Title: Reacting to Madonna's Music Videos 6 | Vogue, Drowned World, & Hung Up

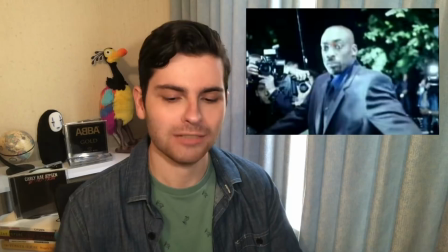[7:58]
And a decision that I think is so cool to have this almost first-person perspective as
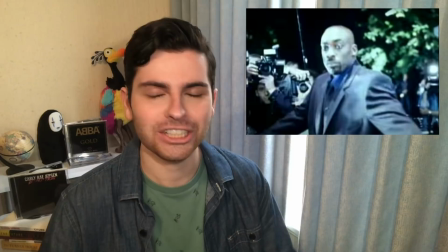[8:04]
Madonna leaves her home and we immediately see her bodyguards and all of these cameras flashing,
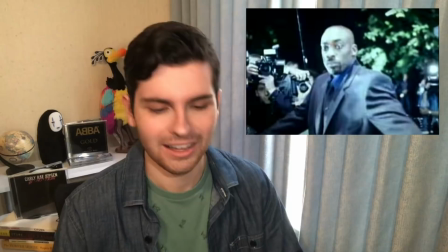[8:09]
and it's very overwhelming and it immediately puts us into this perspective of panic,
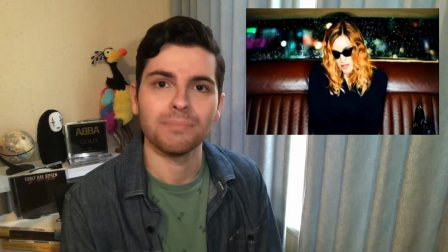[8:14]
and I think it just works so well. And we have these alternating moments throughout the video of chaos and calm, because first we have the chaos of the paparazzi outside her home,
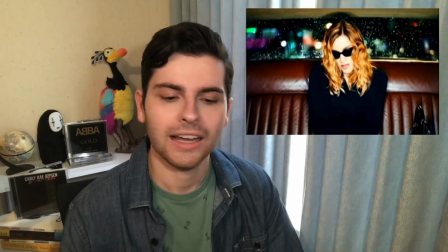[8:22]
and I guess she is drowning in all of this attention and press, and then she gets in the car and it's calm again.
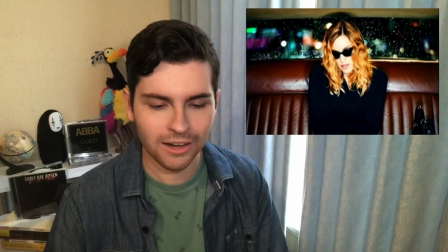[8:30]
And there were some brief moments of shaky cam, almost in a guerrilla filmmaking sort of style. And to me, that felt very reminiscent of the news media and specifically of the death of Princess Diana,
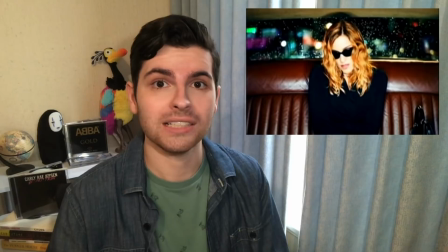[8:43]
who would have died just a couple years before this song and album were released.
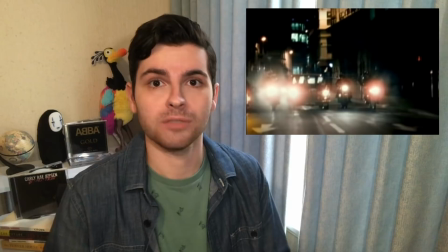[8:48]
We know that Princess Diana died in a situation where she was being chased by paparazzi,
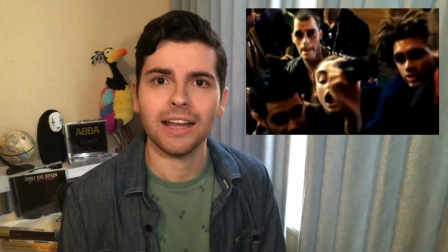[8:53]
so we culturally at this time would have understood the consequences of the way that Madonna is being basically stalked in this video.
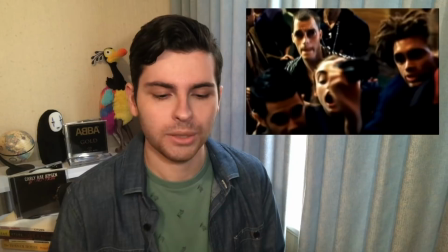[9:01]
And so Madonna finally gets to this hotel where she's going and runs into all of these fans in the lobby reaching out to her, taking photos of her, and all of their faces are distorted, and it is so creepy.
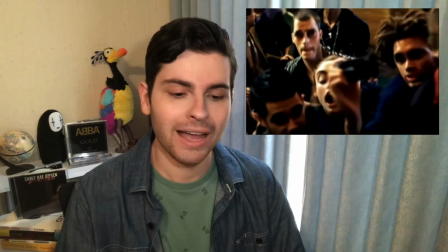[9:13]
It's like this alienation. There is something about this celebrity culture that takes away people's humanity, because these faces aren't human.
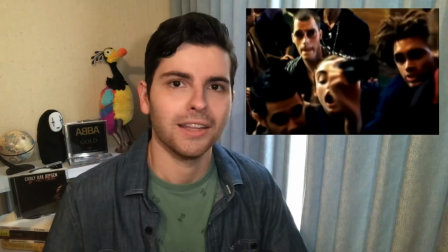[9:20]
They're not recognizable and relatable.
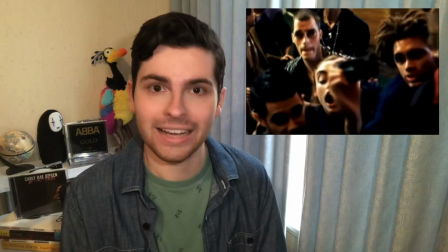[9:22]
Their eyes are black and hollow and lifeless, and it is just so eerie and, again, very alienating, because Madonna doesn't feel this human connection.
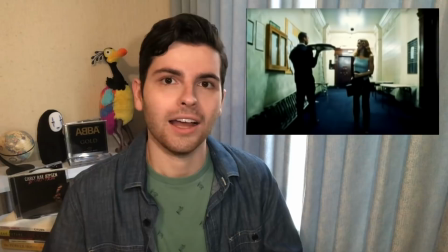[9:31]
She feels alone, even though she is surrounded by this horde of obsessive people there specifically to see her.
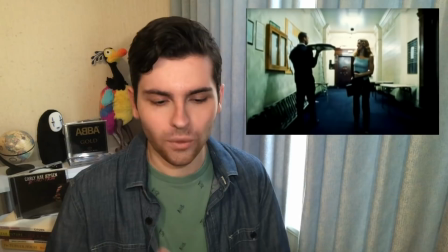[9:38]
And so, of course, she runs off into this service hallway in the hotel and walks by,
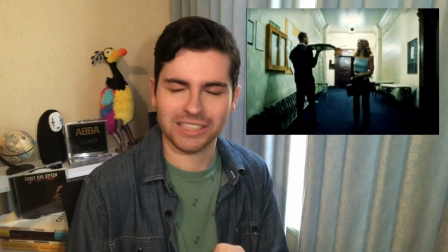[9:44]
I think, this busboy sort of character, and there's this sort of moment where she's like, does he recognize me?
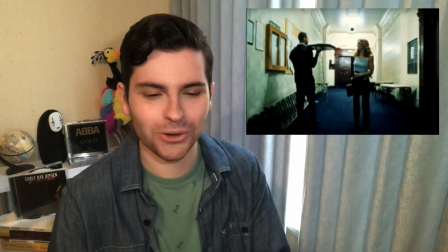[9:50]
And they have this prolonged eye contact. And as she's walking away, he sort of looks over his shoulder.
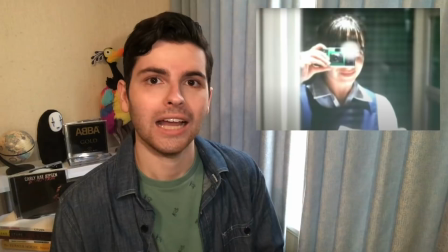[9:54]
And it's just every single small interaction is filled with this discomfort.
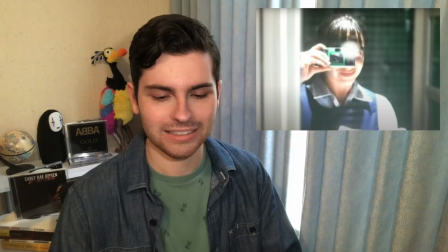[9:59]
And we get it more overtly in sort of a sadder way when she runs into this housekeeper and she thinks, oh, this is like a normal person.
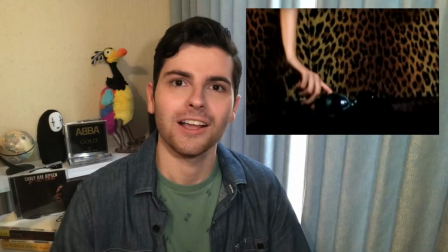[10:07]
We made eye contact, we smiled. And then, of course, she pulls out a camera and takes a photo and Madonna's like, can't catch a break.
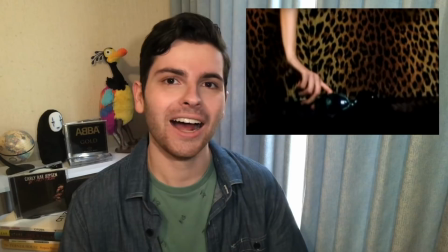[10:15]
So then she runs off to the VIP lounge of the hotel and is surrounded by presumably all of these other high rollers and celebrities,
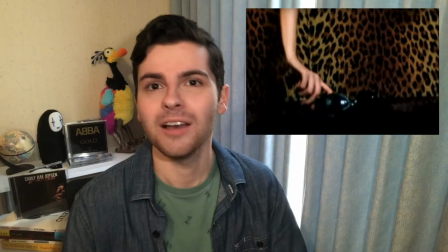[10:22]
and maybe they can relate to her and maybe they'll give her a moment of respite.
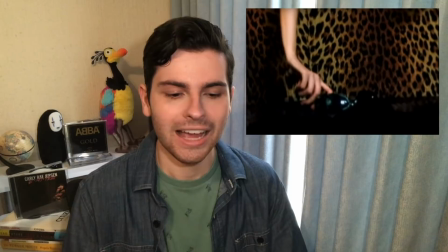[10:26]
But no, they all surround her, they all have the distorted faces, and when she runs off, she leaves her sunglasses, and of course someone else picks them up and wears them. So not only are they acting out the sort of role of carnivore, you know, picking something off from her that we saw set up at the beginning of the video,
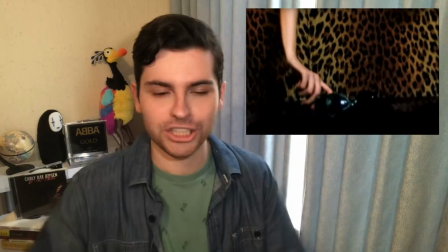[10:41]
but also it's worth noting that Madonna sits on a couch that is upholstered with this cheetah print.
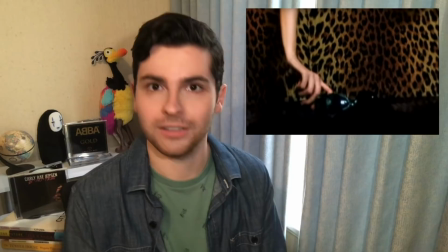[10:48]
Cheetahs are not only a predator, but also hunted for clearly their fur.
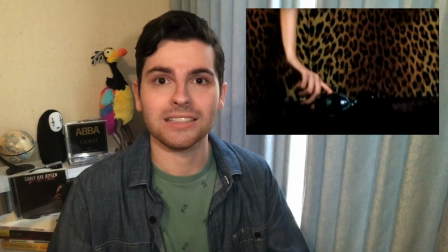[10:53]
So the very fabric of the world around Madonna is defined by this carnivorous attitude. And it's initially kind of funny to me that someone steals her sunglasses, because this is a high rollers lounge. Everyone in there is wearing these sunglasses, which I think are the symbol in this video of being someone who needs to hide, right?
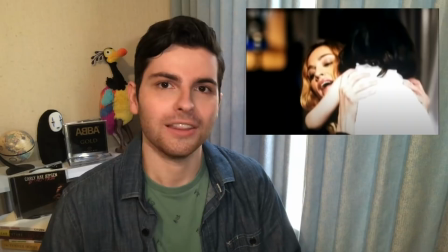[11:11]
From the flashes, concealing their identity. They all understand this life intimately, and they still don't treat her humanely.
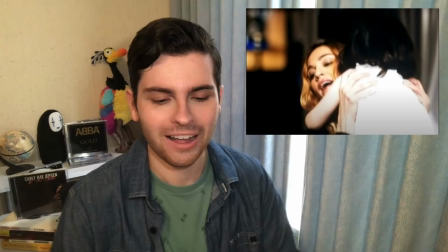[11:18]
The only real escape, of course, is when she gets back home to her child and embraces her and finally is at peace.
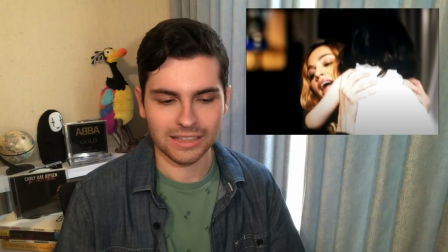[11:25]
The lions waiting outside her door aren't the actual love that she needs.
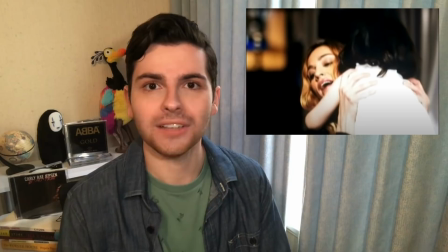[11:31]
They are this fake love. She needs the real love of family. And there's this interesting, almost counterintuitive decision in the video with the lighting, where the moments that Madonna is in the dark are the moments that are most comfortable, I think. I don't know if it's a direct correlation, but at home, everything is dim, the lights are turned off, and that's where she feels safe. She is anonymous in the dark.